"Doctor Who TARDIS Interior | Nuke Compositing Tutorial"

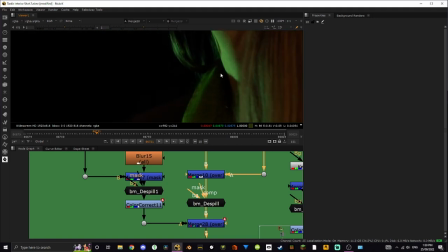I'm pretty happy with how I got, like, you know, if you really look, you can tell, but I'm happy with how it looks, and it's super quick anyway.
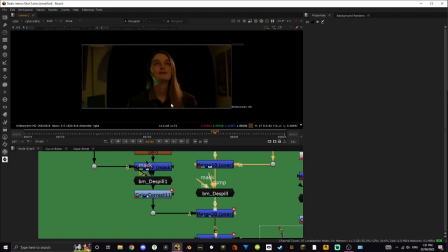It's not there for long. That is all that's doing. It's just fixing a weird keying issue, and same thing with this keying issue, but with the hair at the very start, connected to the collar thing. Won't go into that, but yeah. And then this here is just simply just getting rid of all this stuff, as you can see.
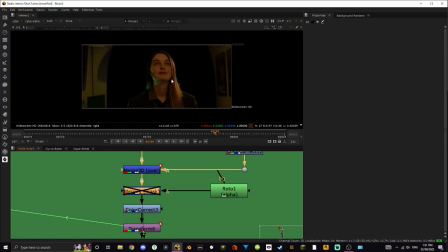You know, we can't have my lounge room be in the TARDIS, so yeah, we just got rid of that.
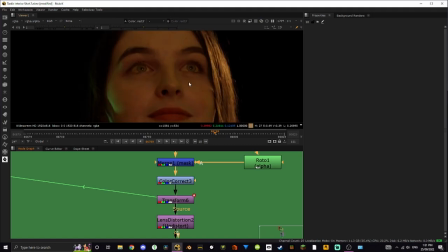Now, I added this little color correct node purely just to get some of our skin tones back.
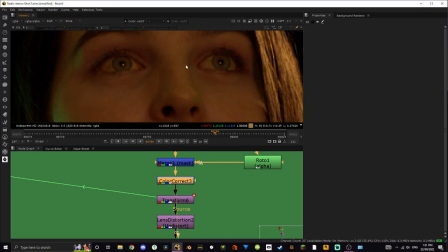As you can see, it just takes away like a slight amount of orange and yellow.
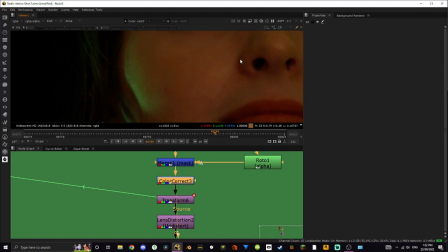It was just a little bit too much. So yeah, that was, it was very necessary.
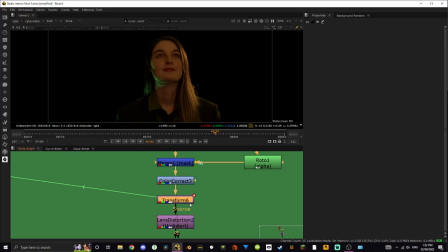She looked a little bit too washed out in orange. Then we have the artificial camera move. Now there's a lot that goes into artificial camera moves. There's like lots of parallax and stuff you need to take into account.
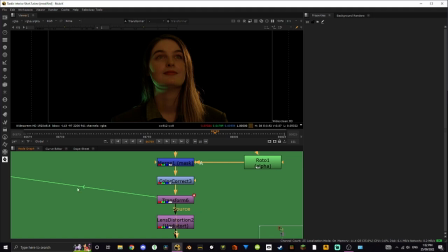This isn't a super complicated one. I've just scaled up the foreground and the background elements at different rates to kind of mimic that parallax. And then I've added a little bit more defocus. Like they've gone, the background elements have gone more out of focus as you get closer to the subject.
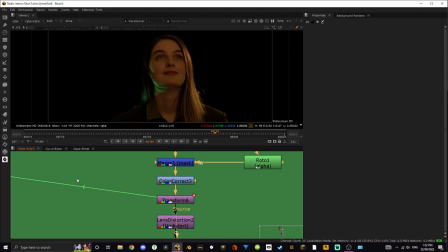It's super simple. It's not the most complex one. But if we have a look here, yeah, it's got keyframes on the scale and the translate. Basically, it just needed to go down a little bit because her head was getting cut off. That's why they're linked. I wanted them to stick together. So yeah, they moved down at the same point.
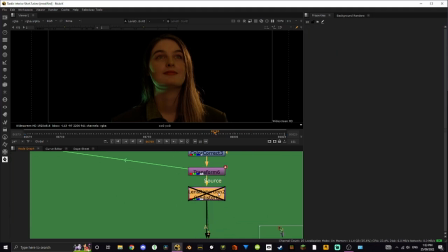And then we have an undistort, which is just getting rid of that lens distortion because I shot on a 25mm lens.
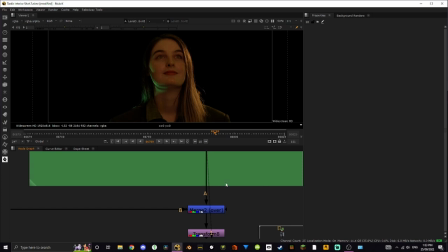There was quite a bit of lens distortion. And then we are merging over the background.
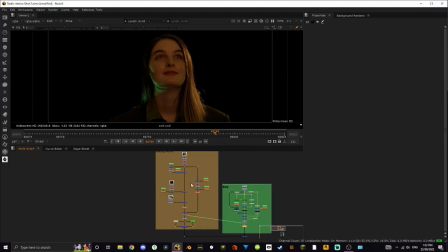Now let's quickly go over the background because there is a lot going on. Here is what it looked like in the end.
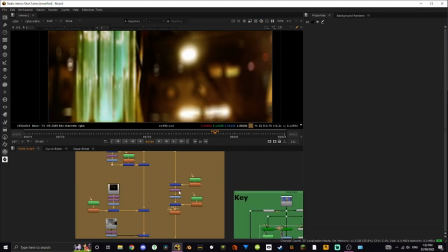I'm, you know, very happy with it. It looks pretty cool. Here is the photo I used.
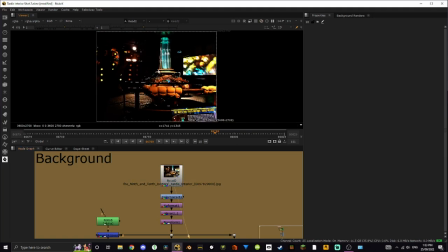just the worst possible photo. Like, it's just of a convention or something, but I couldn't get one that was the right angle, like, from the show. I wanted to get a screenshot from the show. Maybe something from like Day of the Doctor, where it's a little bit more modern and you see it again and they've like lit it a little bit better,
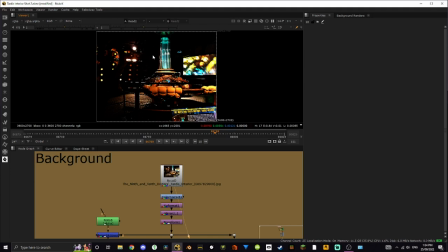because all the stuff from like 2005 and shit just looks a bit crap. But yeah, because I wanted like moody lighting. I wanted it to be dark. Not this dark. This is kind of crazy. I think this is just a color space issue, but yeah, there's a bit much. But yeah, so anyway, I'm super happy with how it turned out, so I'm definitely going to talk about it.
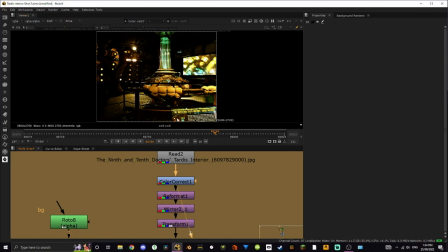Let's get into it. So first things first, I just color corrected it. Literally just make it look like the show.
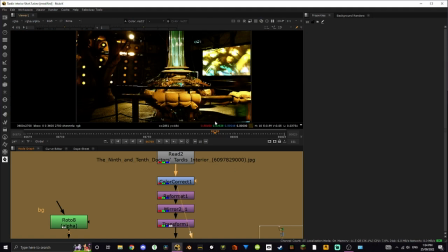That was my entire goal. I just wanted to add more yellow.
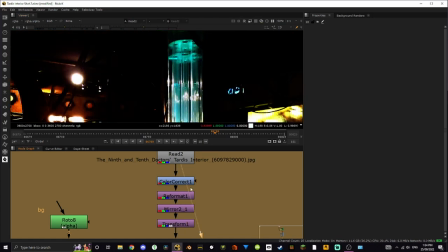This obviously was blue, but adding that yellow made it green, and I prefer the green version.
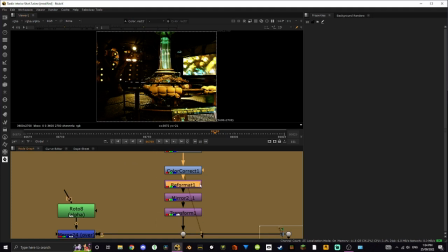I didn't want the blue version. That's why I lit her with a green light. Then we got to reformat, obviously, just to keep everything neat.
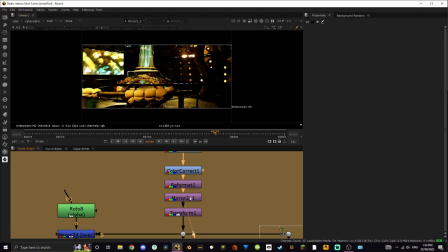Mirrored it just to... This mirror node is really just getting the composition started where I want it to be.
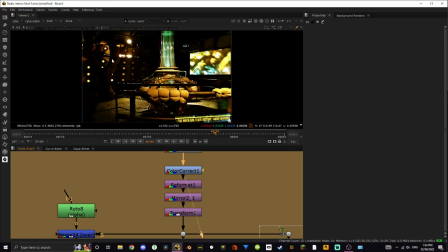I really liked this detail. As you can see, it's on this side and this is on the wrong side.
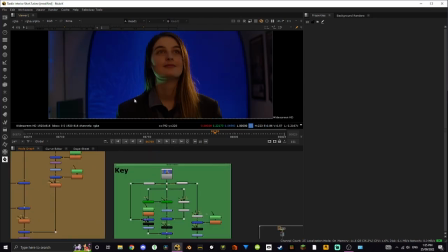With the footage, what I did was I lit her with it here because that is where I wanted the console to be.
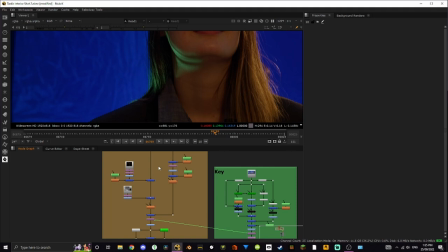I wanted it to be kind of like she was looking at the door of the TARDIS. Like, yeah, there was a whole scene originally planned for this.
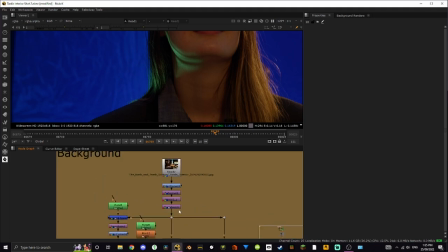I'm not going to get into it. I might still make it. Who knows? But yeah, so that's what that's doing.
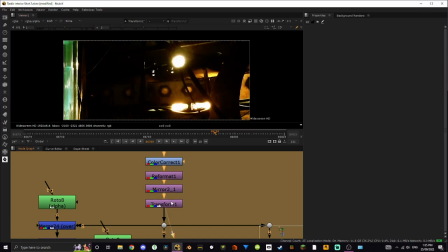It's just mirroring it to kind of get everything on the right spot. And then a transform just to get the background and perspective looking right. Yeah, as focal length and stuff are kind of tricky. I don't know what this was shot at, so I had to eyeball it.
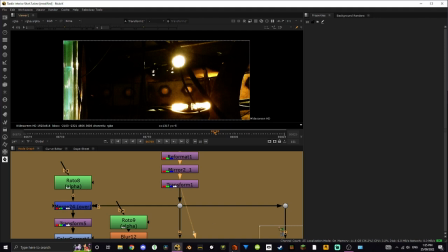It was kind of hard, but I think I've got it looking good. Now we branch off into a few different things.
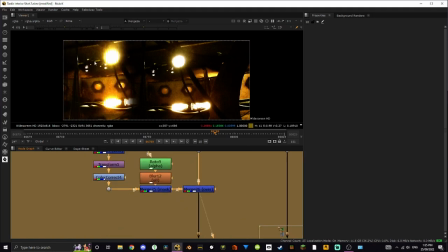So the first branch here is simply just mirroring this to fill out the background, and I'll explain why in a second.
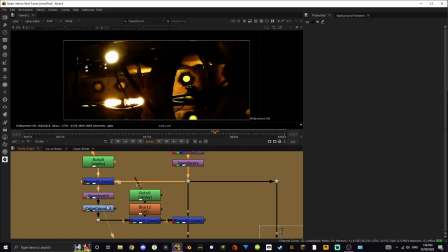So basically for this, all I did was I cut this out, did this, la-da-da, and did that.
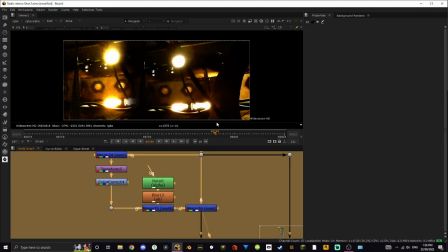It's pretty simple. It's really nothing crazy, and it's obviously super obvious that it's been repeated. The colors don't even match, but yeah, again, I'll explain why in a second. So the second thing we have going on is I wanted to fill out some detail in the black areas.
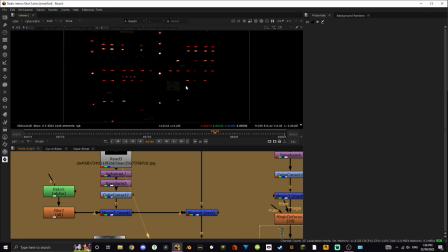So I got this. It's just a random switchboard console thing. Just to, it's so random, like I don't even know what it does. But yeah, it's just to kind of add some detail to the darkness, you know, so it's not pitch black.
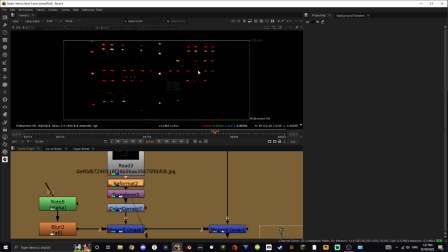And also all these little points look really good when they're defocused. So that was another bonus for that. Reformatted it. Transformed it to it like where I wanted it to be, just getting it up a little bit so it showed a bit more in the defocus. Rotated it out. Now this roto shape, super janky.
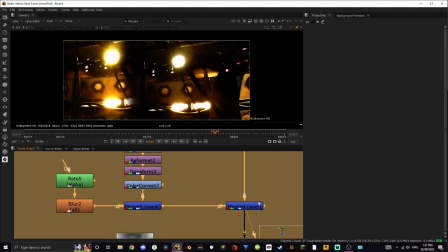What it's doing is it's going over this section here because that was like just black. This is one of those like weird pillar things that like kind of look like tentacles.
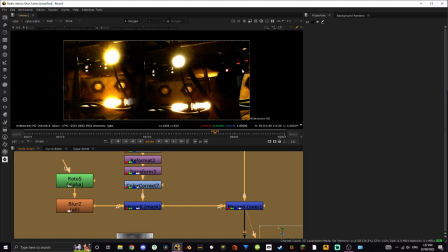I don't really know what they are in the TARDIS, but yeah, they're not supposed to have lights on it, but you can't really tell that it is that in the final shot. It just looks black. So I thought, you know what, I'll add some detail. Yeah, next I added this smoke element, which It adds so much.
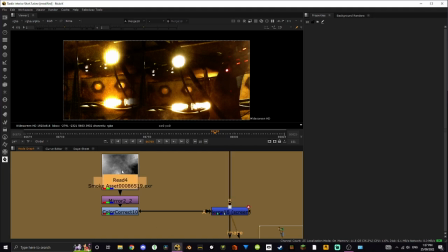It adds so much to the scene. Oh my god, I'm so glad I added it. So this is all it is.
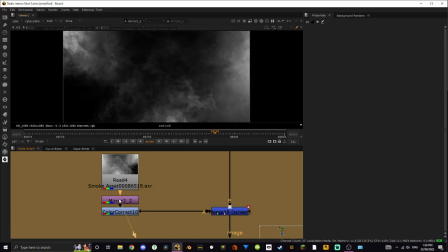It's a moving smoke element, and I've mirrored it just because it like kind of puffs out from here, and I wanted it to be like a steam vent. If you know what those look like, they're like, they just go where like steam comes up and stuff.
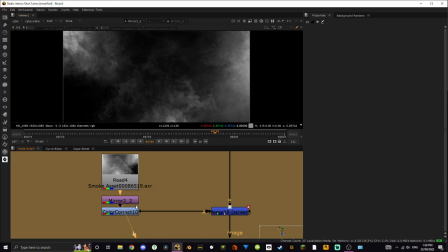I'm pretty sure it happens in the show. I've seen it somewhere in a TARDIS, but yeah, I wanted it to look like that.
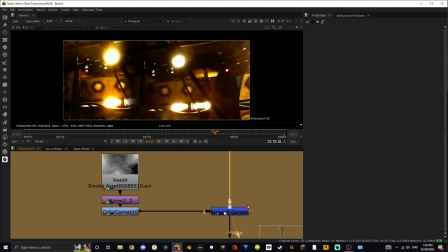And then color corrected it just to get it matching, because if we didn't, let's have a look. Looks very out of place and very fake. So yeah, color corrected it, looking good, matching well.
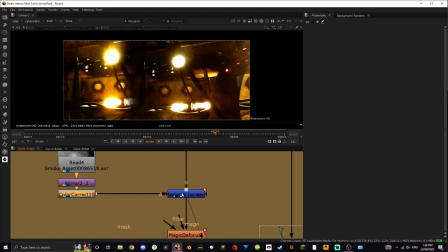It just adds so much to the scene. I was super happy with it. And obviously because it's moving, it makes it feel less like a picture. And just, yeah, it makes it look more like they're in an actual environment. Next we have defocus. I use the magic defocus from the Rebel Way Gizmo pack. It's fantastic.
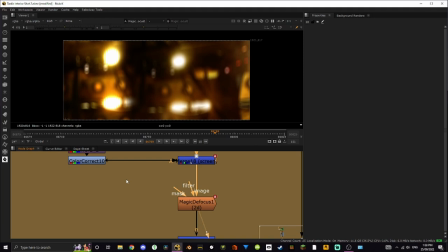You do have to take the advanced compositing course to get it, unfortunately, but it's such a good gizmo pack. I really love it. I use a lot of the stuff. I use actually another one later on, which I will show you.
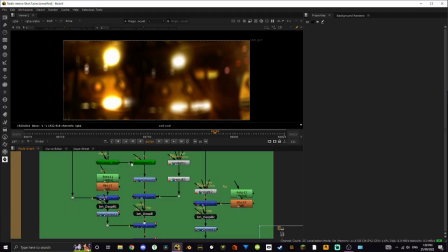Actually, I use another one in the key that I showed you just before. IBK color stack, that's theirs as well.
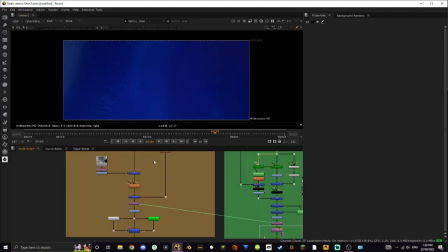That's super good. It gets a really good clean plate. You do have to do the course, but I would recommend doing the course anyway.
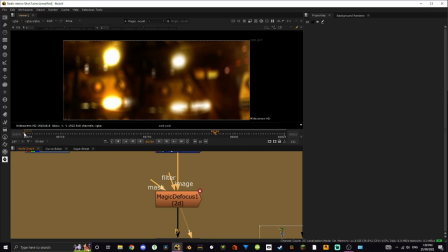I have this defocus. It does have keyframes, so if we look at the start, it is less defocused.
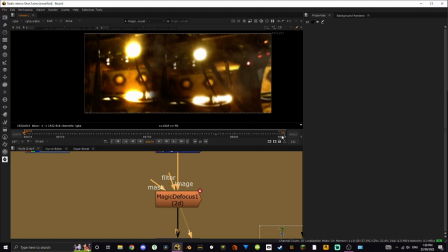Just because I wanted to kind of sell this camera move.
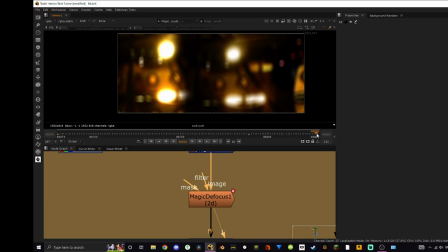As I mentioned, as we get closer to the subject, the background gets more out of focus, and I did shoot at 1.8, so it was pretty drastic. To be quite honest, this should be more out of focus, but I like the way it looks because I really like seeing that steam detail, especially in the final shot.
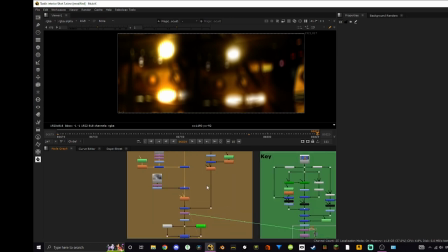So yeah, now our last branch for this section starts back at the start.
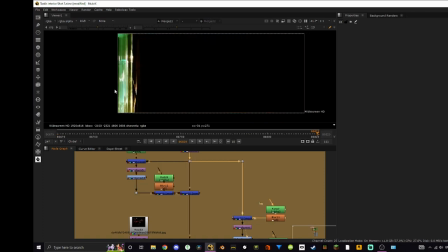What is happening here is we are getting the console unit, because as you can tell, it is missing.
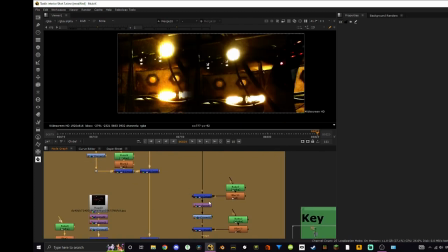I've kind of just cut it out, but yeah, so that was because I grabbed it here, transformed it.
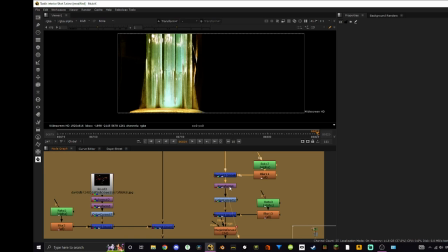I wanted it to be closer to the character. I wanted it to feel like they were standing at the console unit and like kind of like looking around the TARDIS. So yeah, that's why I did that.